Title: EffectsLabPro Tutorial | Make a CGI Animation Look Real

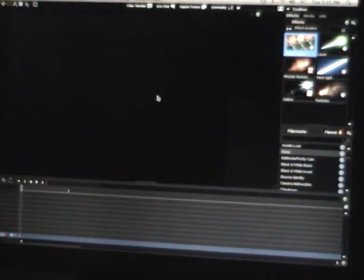0s
This is Sufi's director, and I'm doing a tutorial on how to make a helicopter animation or any other animation look real in your footage and in your movies.
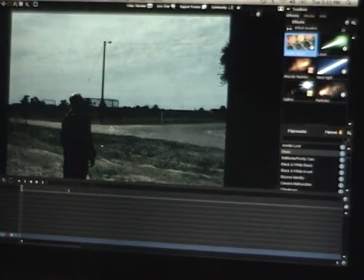10s
This is for EffectsLabPro members or users only. I'm sure other effects programs have the same effects, I'm not really sure, but anything that deals with animation, I'm going to show you how to do it and how to make it look real.
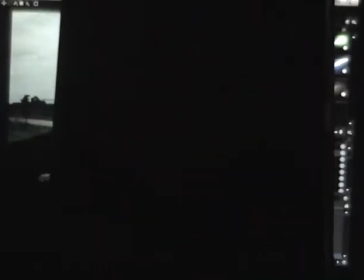23s
No copyright intended, but I used footage special effects.
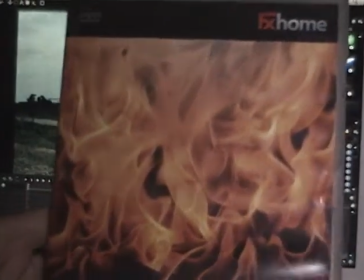29s
As you can see here,
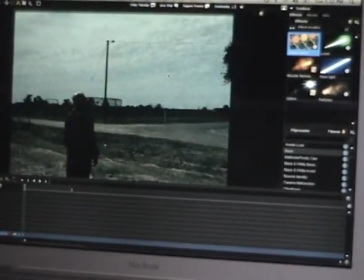32s
as my extra effects, which came with the helicopter animation, which I'll be showing you in this video how to make.
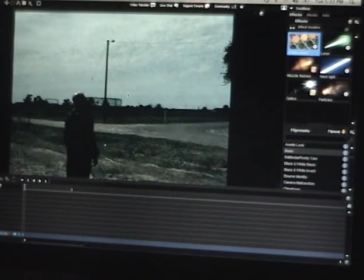41s
So first, you take your footage with a filter on it, like that,
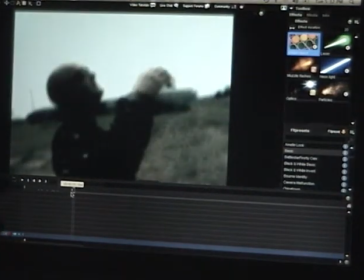48s
and make sure you put like a stop thing right here in one of these.
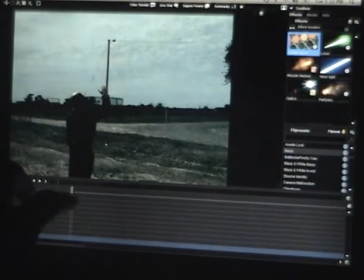56s
Mark it where you want. Like, that's how long you want the animation to be in your movie. So mark the beginning and the end of your footage, so you know when and where animation is going to start and stop.
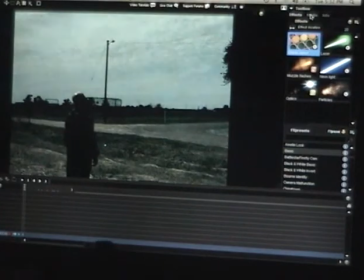71s
So first, you go to media, and I already got the helicopter in here.
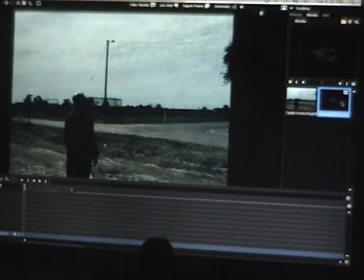78s
As you can see, so I'm just going to drag that onto the timeline or on here.
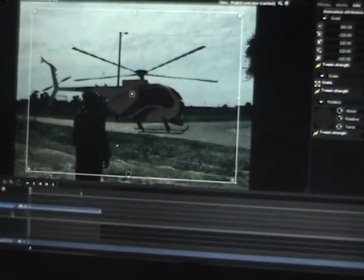84s
As you can see, right now it looks kind of fake. First, what I have to do is scale it down a bit because it's kind of too big.
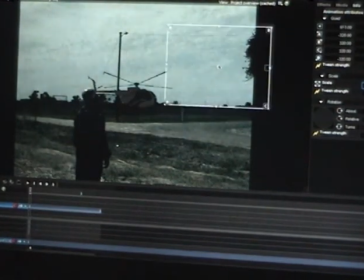92s
I want it to be in the horizon. Say right about here.
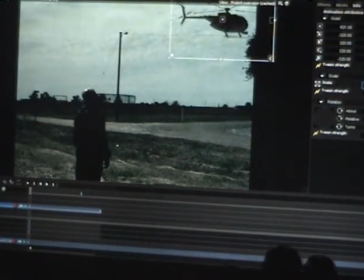98s
So I'm going to go with
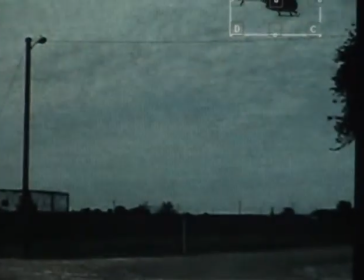104s
0.17. See that? Right there. So 0.17. The smaller it is, the more realistic it looks, surprisingly,
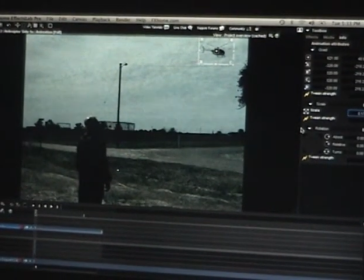113s
because you can see less of the CGI-ish look of it when it's smaller, and plus it just looks more realistic. It wouldn't be that big when it's in the horizon, or you know, so just make it about 0.17 or 0.16.
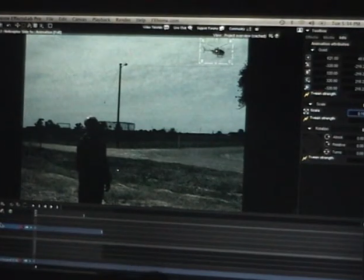131s
I'm gonna do 0.16, and there you have it. And preview render it real quick.
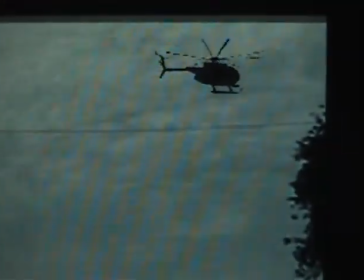138s
See, we don't want it to just stay in one spot, we want it to be moving off camera.
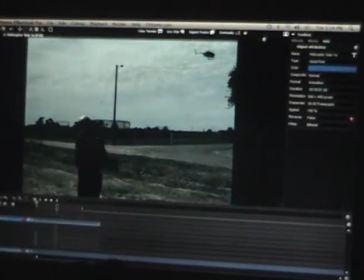142s
So we want it to be moving off camera, not just staying in one position. You know, because if the thing's spinning, it's not going to stay in one spot.
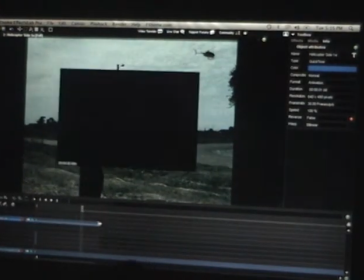150s
So what we do is first, this is what I did first, I drag this to the length of time of my animation to where I place my marker.
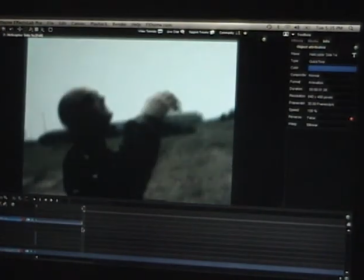159s
Because I don't want it to be on this, you know, right here, because it didn't really make sense.
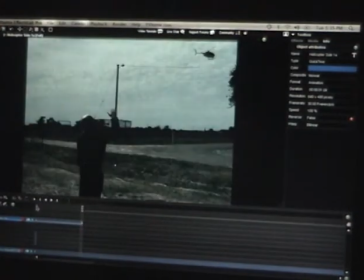164s
It's not the same spot it was on the previous scene. So keep it just on the two markers that you placed. So using animation, I'm going to not start at the beginning, but I'm going to start at the end of where I want it to stop, which is where I place my end marker.
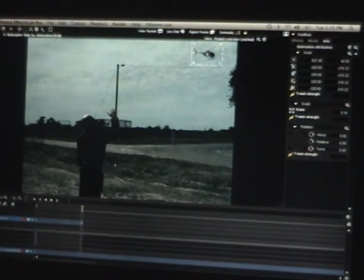182s
So what I want to do is drag it off camera like this. And the good thing about EffectsLabPro is that it animates it for you. So if I do that, see, it moves off camera for you without you having to do all the small little animations in between.
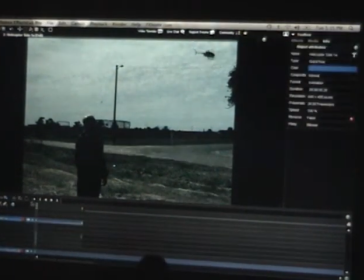200s
So I preview render that, press play, it moves off camera now.
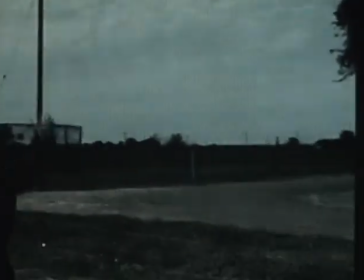204s
As you can see. So now it looks a little somewhat better now that it's actually moving instead of staying in one spot, but it still doesn't look that real.
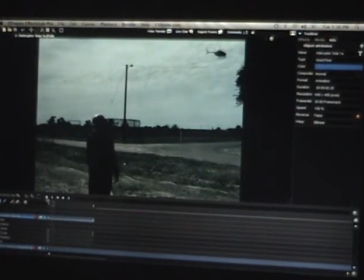213s
Of course, using my camera filming my computer, it looks a little different, but from my viewpoint here, it still looks kind of CGI. So what I'm going to do first is I'm going to do color correction, is what it's called.
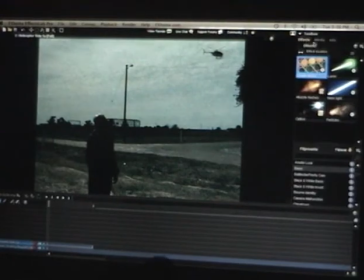227s
Using the effects tool on the toolbox, I'm going to go to grade object. And I'll start with the basic filter, which is literally called basic. So I'm going to drag the basic filter here.
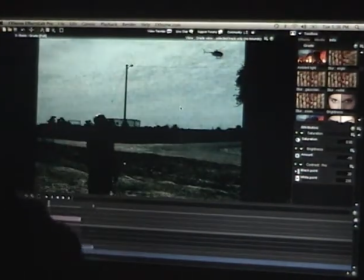240s
And as you can see, it's affecting the whole footage, and I already have a basic filter on there previously.
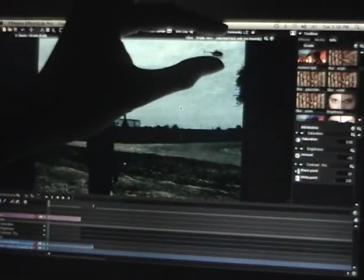245s
So since I only want it on the helicopter, I'm going to put a mask.
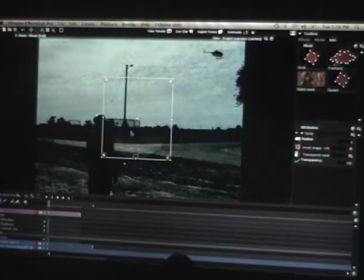250s
And I've never really been good with masks, but since I've been using them, it's really helped my footage. So drag that in the corner, then stretch it up just to where the helicopter is.
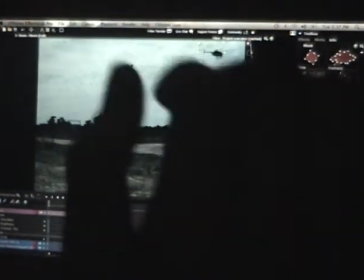260s
I click invert shape on. So it's just focusing on the helicopter now.
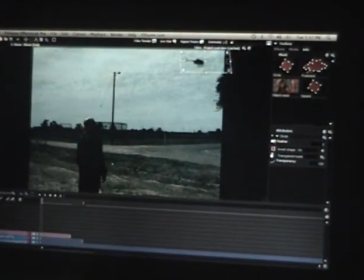266s
Okay, now that I have the filter added, I'm gonna add some smoke. I'll first feather it a bit so it blends in.
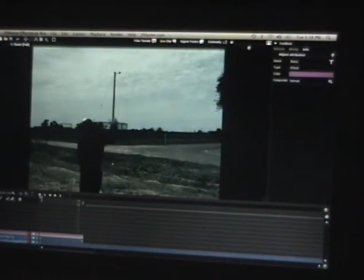275s
See, it's 9-ish, I guess. Now I'm gonna add smoke, which I'll get from media.
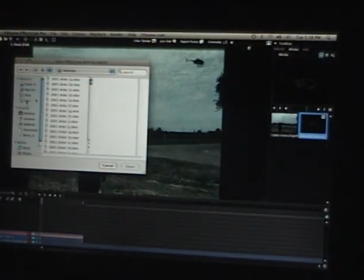283s
This is another thing from the stock footage special effects. I would say mist, be good for like a cloud.
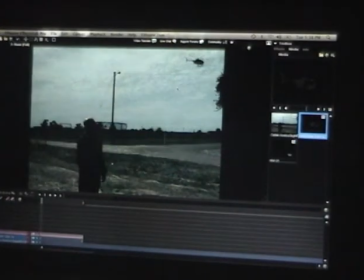291s
So the only reason why I'm using it. Because of a cloud, makes it look like it's going through a cloud or past a cloud or whatever.
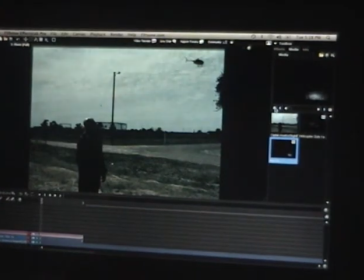297s
Here it shows you a little what it looks like. So I'm going to drag that onto my timeline.
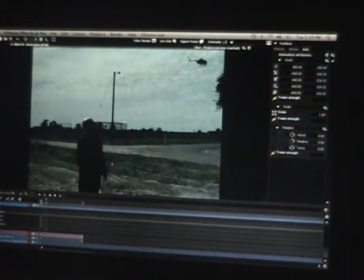305s
And let's see where it's going to be right there. So I don't want it down on the ground, I want it in the sky. So I'm going to go to animation. And drag it up to where I want it to be.
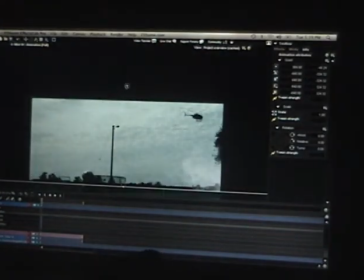318s
Sometimes I have to drag this down too. And right about there.
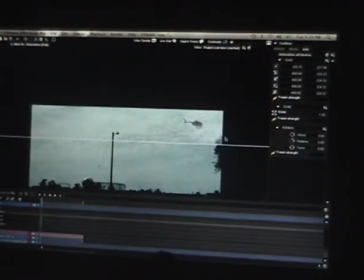324s
There you go, now we have a nice cloud. But we don't want it down here over the tree or anything else, and it doesn't really blend in if you just look at it by itself.
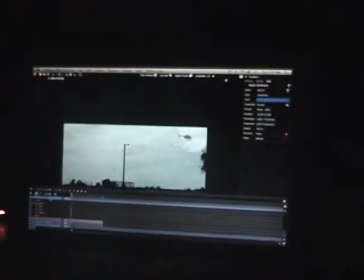332s
Not sure if you can really tell by this camera on my laptop. Here, let me zoom in.
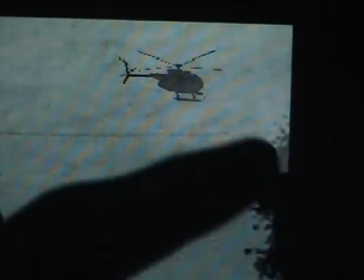337s
See that line right there kind of makes it look unrealistic.
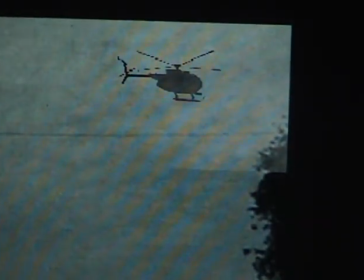342s
So I'm going to add another mask. And you don't really have to move the mask since the camera's not moving.
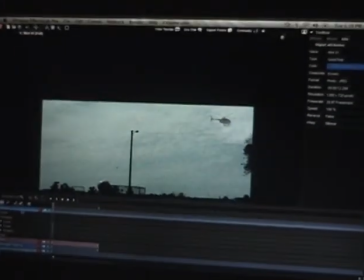347s
And that's another good thing, a tip. If you're ever masking, the easiest thing to do is have your camera on a tripod.
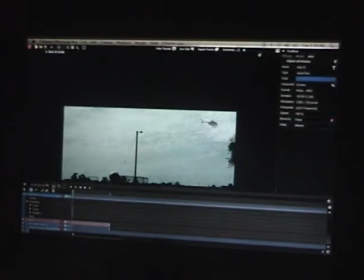356s
That way you don't have to keep moving and animating the mask and everywhere and stuff. So I'm going to make that, drag it up a little more. Past the tree. Okay. And don't be afraid to go crazy with it because you want it to look natural. So have a bunch of curves and stuff.
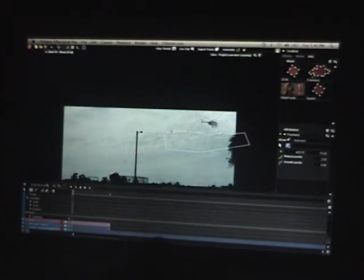373s
And it's just for the lower half and nowhere else. And smooth points. Animate. Feather. About 9. And see what it looks like. There you go, it looks a little bit better. Let's see.
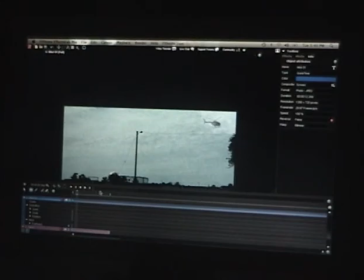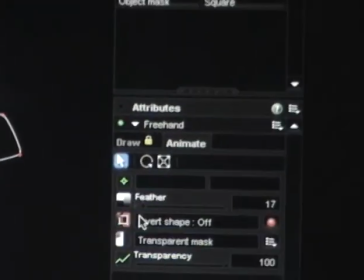397s
I made the feather a little bit higher, about 17.
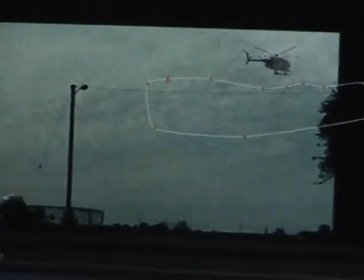403s
Just to make sure you can't see it. Here's the final footage with the thing added.
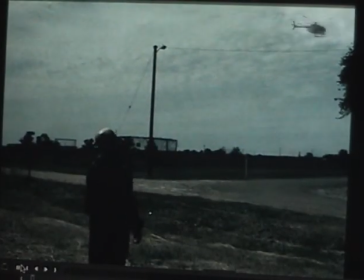412s
There you can see. Smoke helps blend it in with the footage. So does the filter. And there you have it. There's the animation of a helicopter going by. And the actor reacting to the helicopter going by.
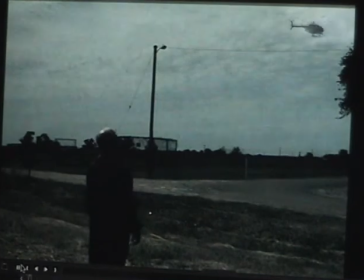429s
And that's what you can do with just a simple amount of smoke and a filter. And footage special effects. Thanks for watching.